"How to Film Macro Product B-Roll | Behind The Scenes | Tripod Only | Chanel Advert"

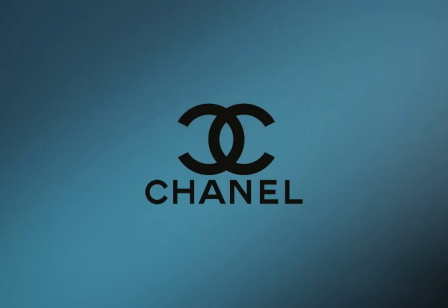2s
to
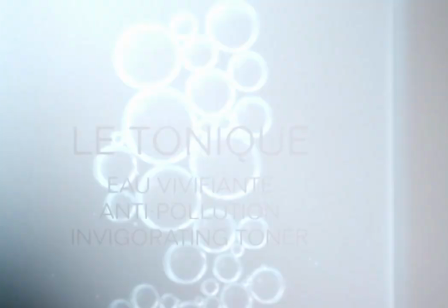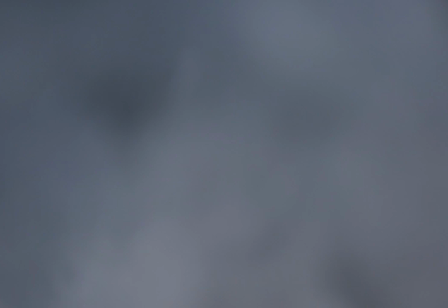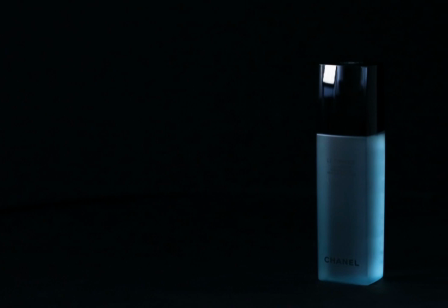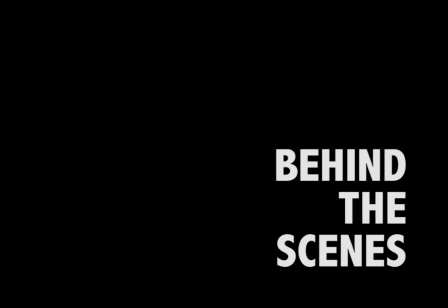create some sort of b-roll or cinematic sequence something that they can post on their Instagram or show their product through video it's a great way to make extra money and they really don't take a lot of effort in today's video I'm going to show you exactly how I create these sequences for Chanel spec now I am NOT sponsored by Chanel but I do love the products hello no but in all actuality, this video is not sponsored by Chanel. But I do love this bottle and it has some great lights and some super awesome bubbles to play with. So let's get going. But before we jump in, please don't forget to follow me on Instagram at Gabrielle Ruddick.
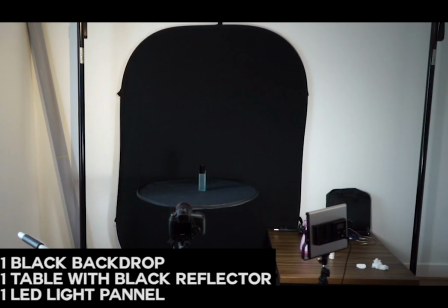94s
Also, like and subscribe to see more filmmaking videos by me.
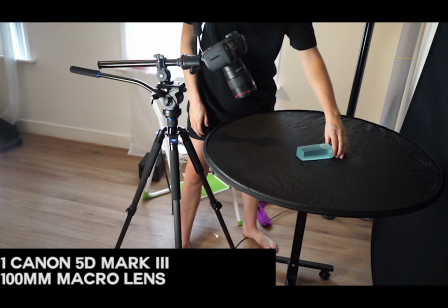98s
This super simple setup was a black backdrop, a table with a black reflector, and one LED light panel. Also, I used the Canon 5D Mark III and a 100 millimeter macro lens.
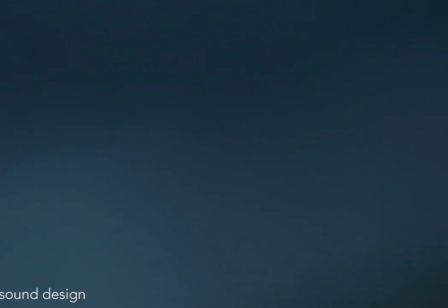113s
Here I've manually blurred out the focus and now I'm swiveling the bottle in front of the lens to get this nice sort of blue lens flare effect.
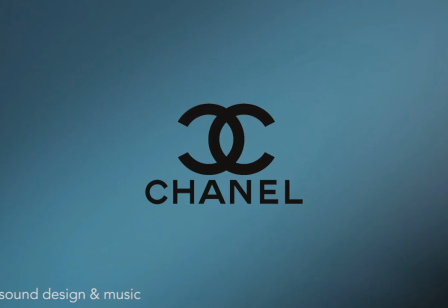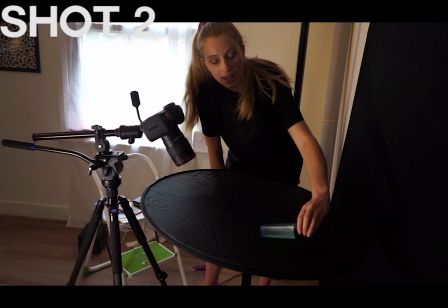132s
Here I have the table at a bit of an angle here. So we're just going to bring this bottle into the side of the frame and let gravity do the rest by bringing the bubbles up to the bottom of the bottle. Here with the same camera setup, I stood the product upright and pushed it through the lens.
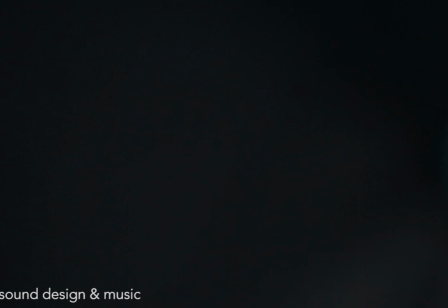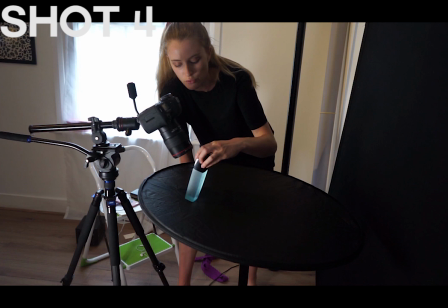163s
we're also going to do another variation here because you want to have more than one thing to choose from so for this one we're gonna do a bottle drop down like that so we'll drop it down and sort of slide it up to the part where it says toner for
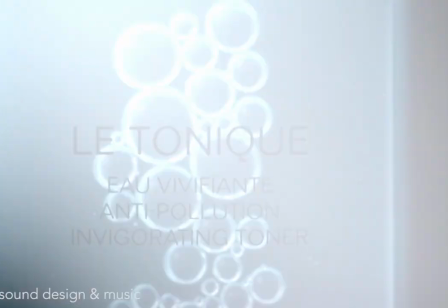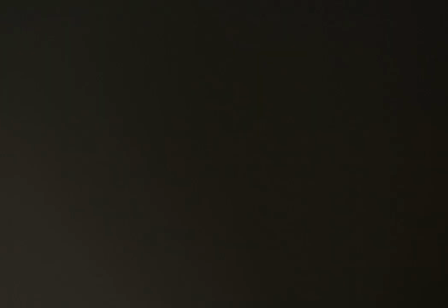185s
the cut transition I added a flare effect I've
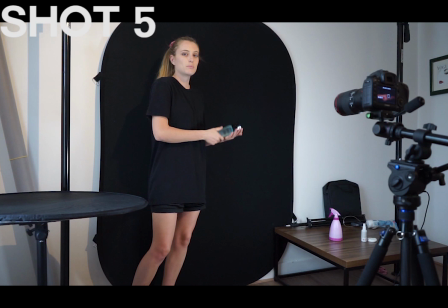191s
now pushed the table out of the way because I'm gonna be doing just the flips so for this one
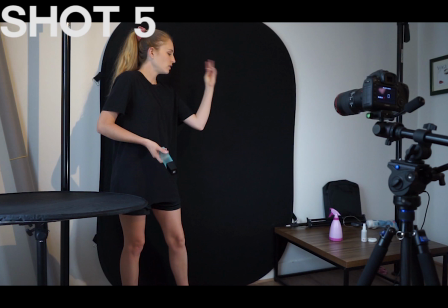196s
I really want the snap to change into the bottle so basically I'm holding the bottle with one hand, I come down, snap,
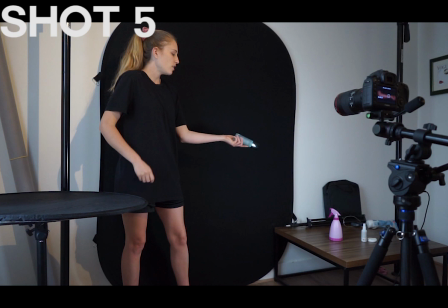204s
try not to move very much, place the bottle in my hand and that's where the jump cut will be.
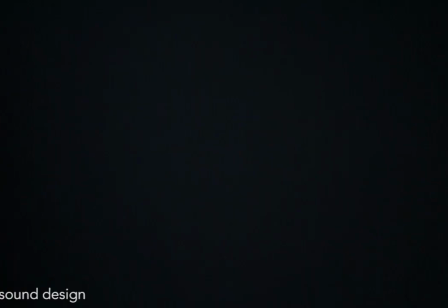211s
So it will be a hard cut. Then I flip.
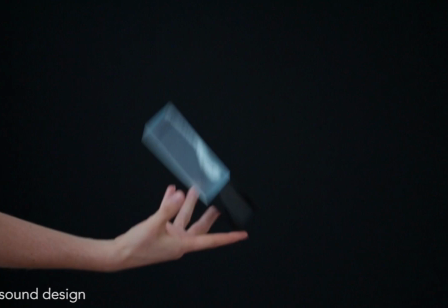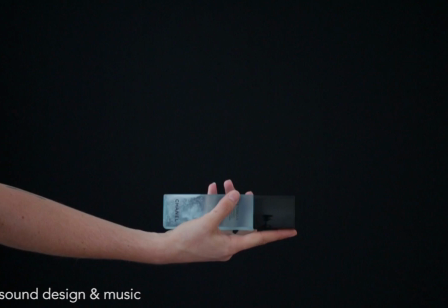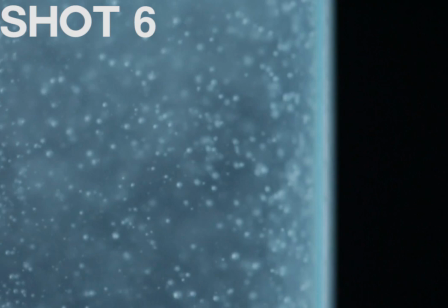226s
For this shot, I bring the table back, shake up the bottle and set it down right in front of the lens.